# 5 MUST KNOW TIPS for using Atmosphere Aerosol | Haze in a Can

Today, we're talking about Atmosphere Aerosol and 5 ways
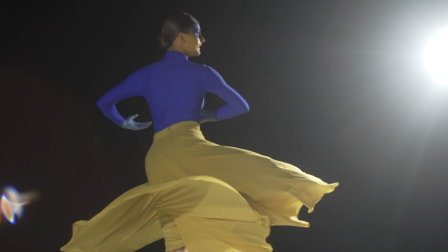that you can really make this pop in your videos. So number 1 is to have backlighting.
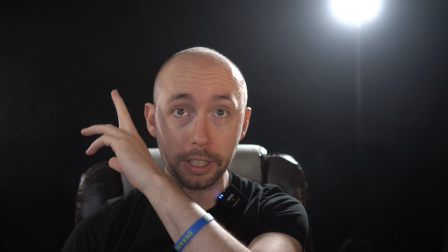The front lighting, you're not really gonna see that much, but as we can see with this backlight, I've sprayed a little bit.
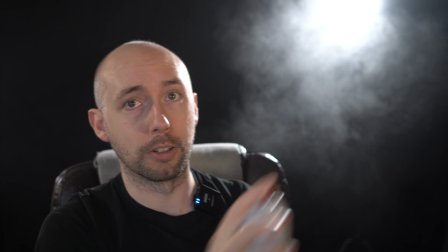But then if we go ahead and spray more, like we can really see that atmosphere aerosol over there.
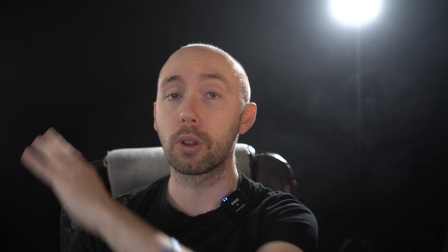Here we do have a backlight, but it's a whole lot further away, less pronounced.
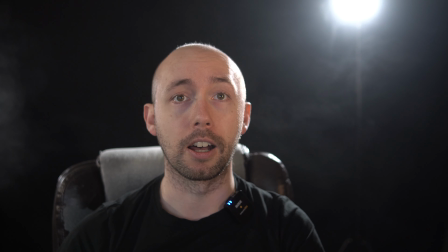If we spray over here, you can see on the very edge that there,
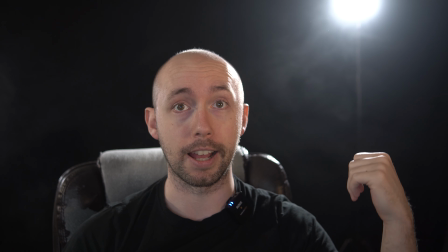but you're not seeing near as much as when you've got a backlight. Now, depending on the look that you want, you may want a more direct backlight like I've got right there, or you may want something a little bit more indirect where you don't actually see the light in the frame. Now, number 2 is hard light. Hard light is going to be better than a softer, more diffused light, and I'm going to go ahead and demonstrate this.
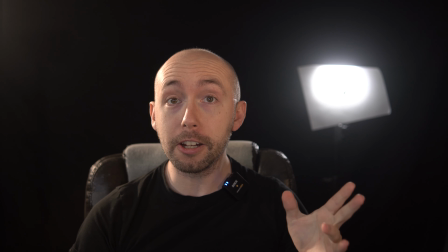So here we are. I've got 2 layers of diffusion on this light.
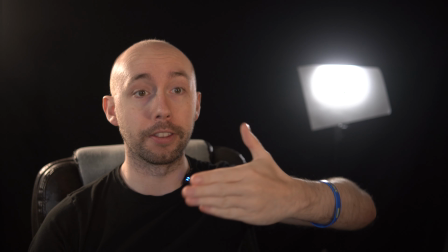I've got our diffusion paper and then one of the little diffusion panels.
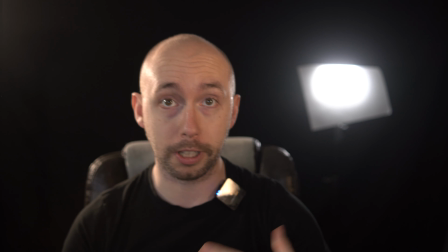So first we're gonna test this out. And as we can see it, but it's much less pronounced, shall we say.
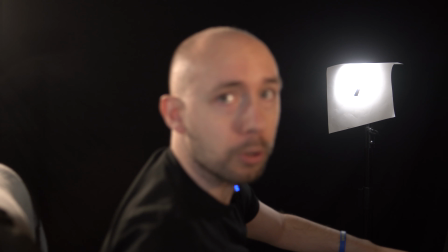And if we wanna even test this a little bit further, we'll go ahead and angle the light so we're getting light off here.
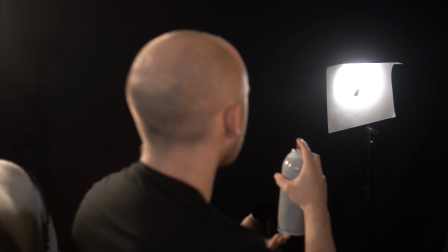And
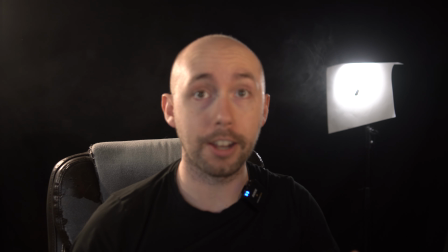again, we can see it, but it's not crazy pronounced.
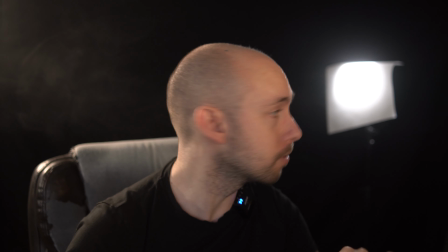So let's go ahead and take off our first layer of diffusion. So now let's see what happens.
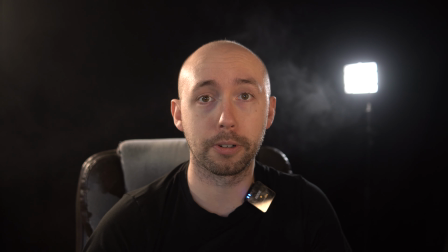And we can see already a much more pronounced effect with much less diffusion.
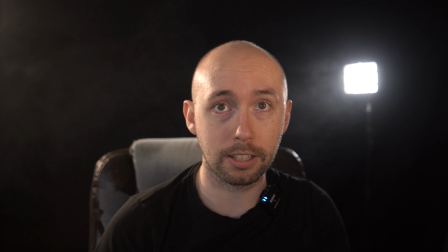That hard light really gives us that nice ability to see what's going on a little bit better.
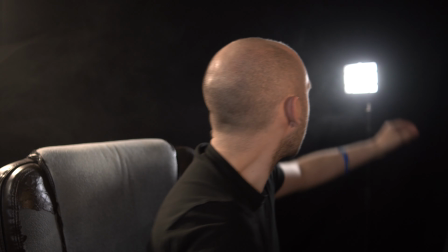And then
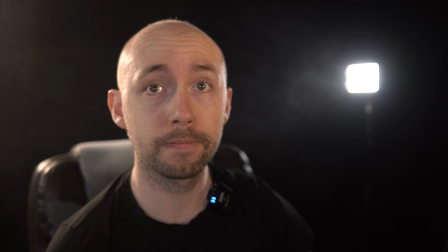we will completely remove our diffusion, and we can see there's still some floating,
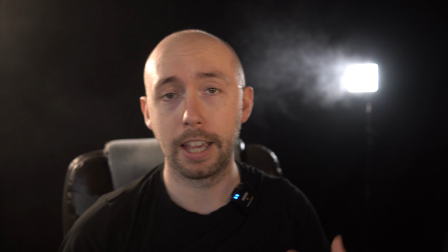but I'll go ahead and give it a couple more sprays and we can see our strongest effect. Number 3 is actually having a deeper depth of field. Now, depth of field is how much is in focus. As your f-stop number gets lower, as in closer to 2.8, 2.2, 1.8, 1.4, less is gonna be in focus. And what this is gonna do is make the atmosphere aerosol, especially if it's kind of in the background, much less pronounced. Right now I'm at f1.8, so let's go ahead and adjust the camera so that I'm more f5.6.
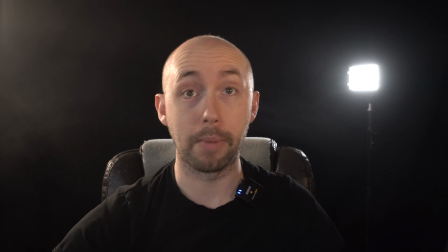All right, so now I am at f5.6.
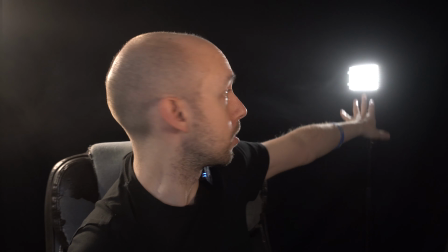So what we should see is an increase in being able to see more of what's going on back here with the atmosphere aerosol.
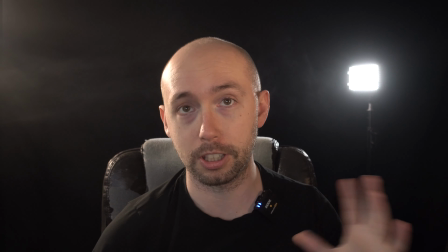Should see much more texture, much more detail with it rather than it just kind of being a blur in the background.
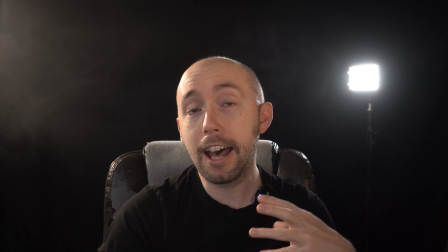And number 4 is to have a darker, more contrasty scene.
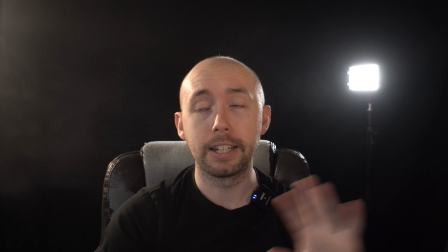Now, obviously here with this black background, it's all dark.
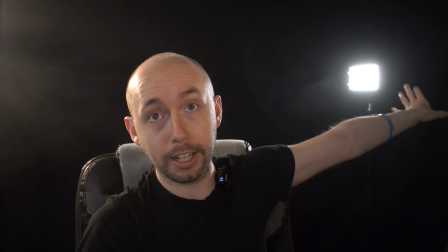It's all black back there with, very bright light source and bright light source and bright light source just off camera.
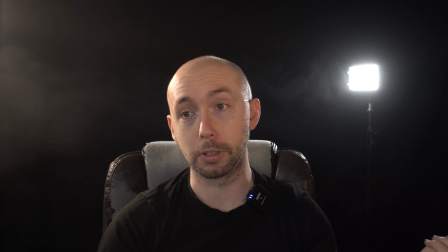So we've got that contrast where it really makes the atmosphere pop.